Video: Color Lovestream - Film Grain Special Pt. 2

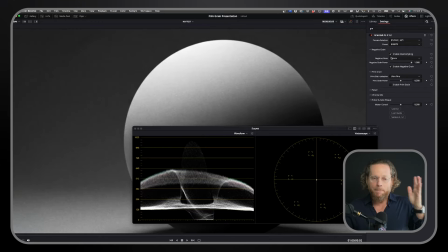So what oversampling does is takes multiple frames and then
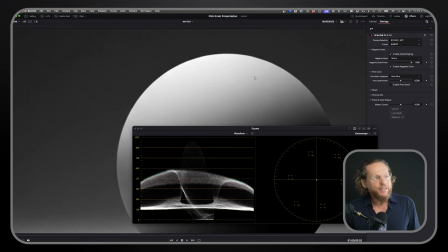blends them in a way that they generate perceptually higher
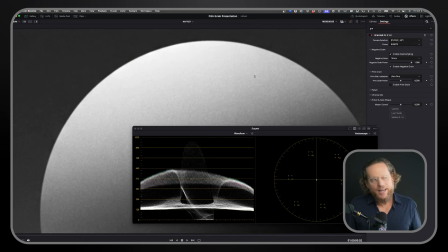frequency than what actually has been sampled. So look at this now. So look, if I now completely remove the grain, right, and move it on, you see how fine the texture is.
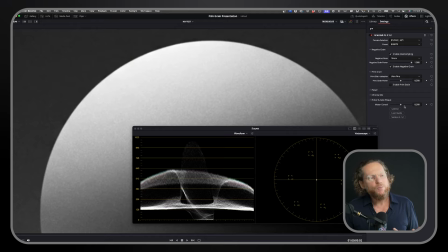I'm on 16 millimeter maximum, right? Actually, when you're on oversampling, you can also increase this master control. Master control on 0.5 is what you should always have. Anything higher than 0.5 means you're amplifying results.
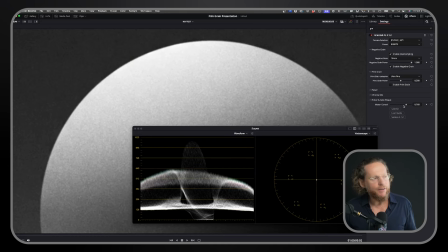So it's not it's impossible for you ever to get this in real life. This is an amplification, but I'm just going to amplify for you to see. So what really happens is you get this incredibly fine negative texture.
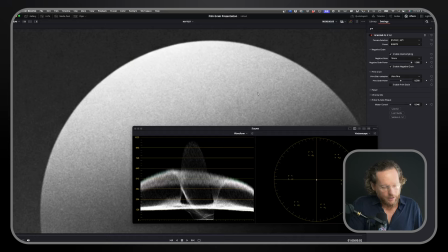And that is something that a lot of cinematographers who shoot on Alexa 35 love, because Alexa 35 has these textures. They're so fine.
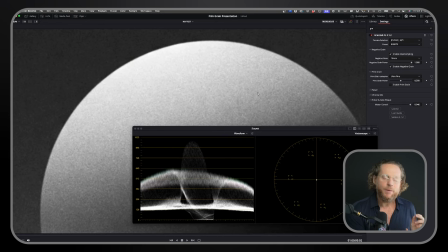They're so like, you know, like I probably don't want to spill too much the beans, but listen to that interview with Harold. He will explain it. So, you know, and we really build this for them, and we build it because we love the, you know, increased spatial frequency.
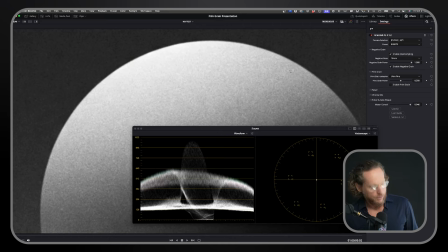We love that kind of straight away feels a little bit more analog, because look, if you look at the edge, the high contrast edge, right? So look, if I'm here on a very on this area here, okay. Now look, I'm just gonna go and say on and off, right?
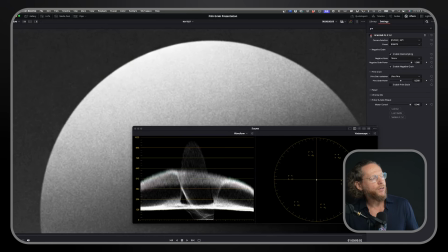So look how this basically is on a very high contrast edge, how it's softening that kind of, you know, which is what we want, you know.
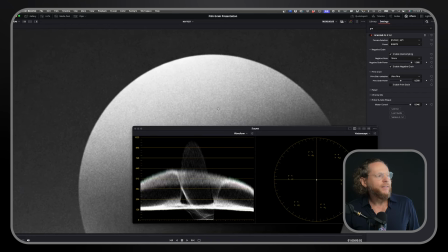It's like, this is really what kind of filtering really does, but we do it through oversampling.
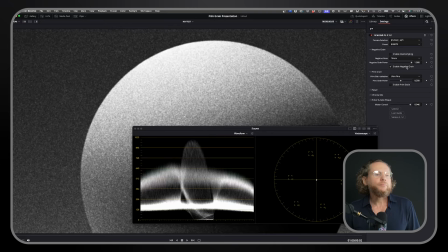Okay, so this is, I'm going to disable oversampling now. Okay, and bring this back because it's crazy. So this should be 0.5, 0.5, and then this should be a little lower. Okay, great. So now we have that.
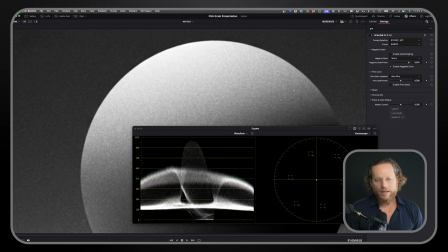Okay, and then again, no other plugin out there has even kind of, you know, attempted to do this or has been doing it. What most people are doing is just probably like a just negative grain. I think that's what we're seeing mainly.
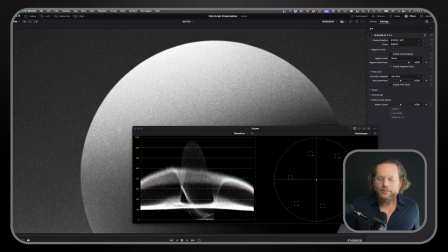But we learned that the real grain that we've been seeing, it was always a combination between negative grain and print grain, and we also seen that there is no linear relationship between negative and print,
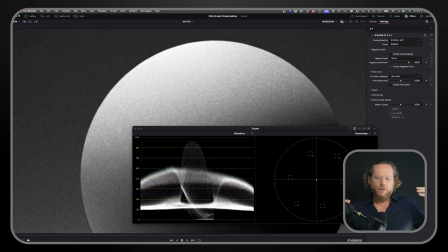that they affect one another in a nonlinear way. So this is why we have introduced a print grain step that is optional, right? So what I'm going to do now is I'm going to say enable print grain.
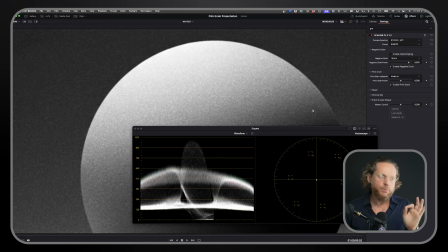And only now that you enable print grain, you really get the full power of Grainlab.
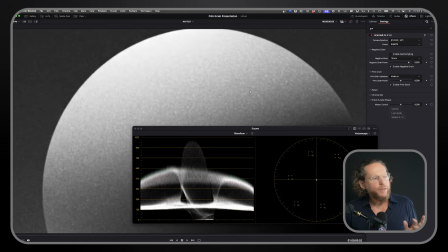It's not going to slow you down in any way, but what you do is you get much bigger, you know, like in a look.
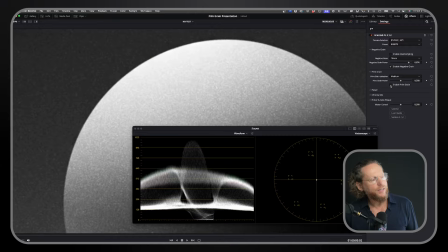So you see, look at it now. So this is just a negative, and this is now with a print, right? Negative and print. And then if I'm going to add now my chroma to it, then I'm able to cut to an incredibly organic and beautiful results.
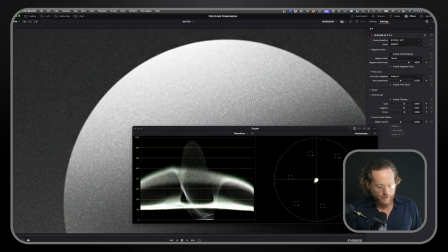This is now where we are, like, if we start comparing it with a kind of, you know,
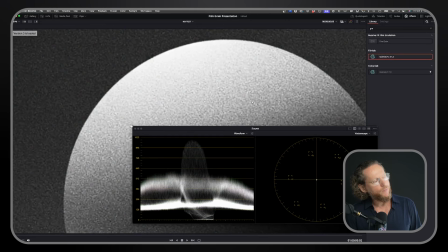film sampling, you see, like, it's almost like, you know, we got the same texture but at higher resolution. You see, I can see compression here on these images, right? I can see like a blocks of compression, right?
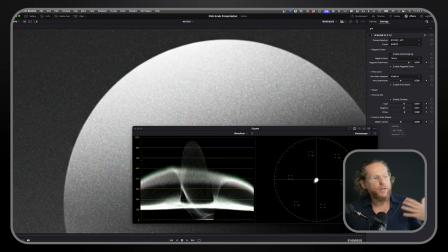But we don't have that because we don't really sampling texture. We're working, you know, internally. We're generating this texture for you, right?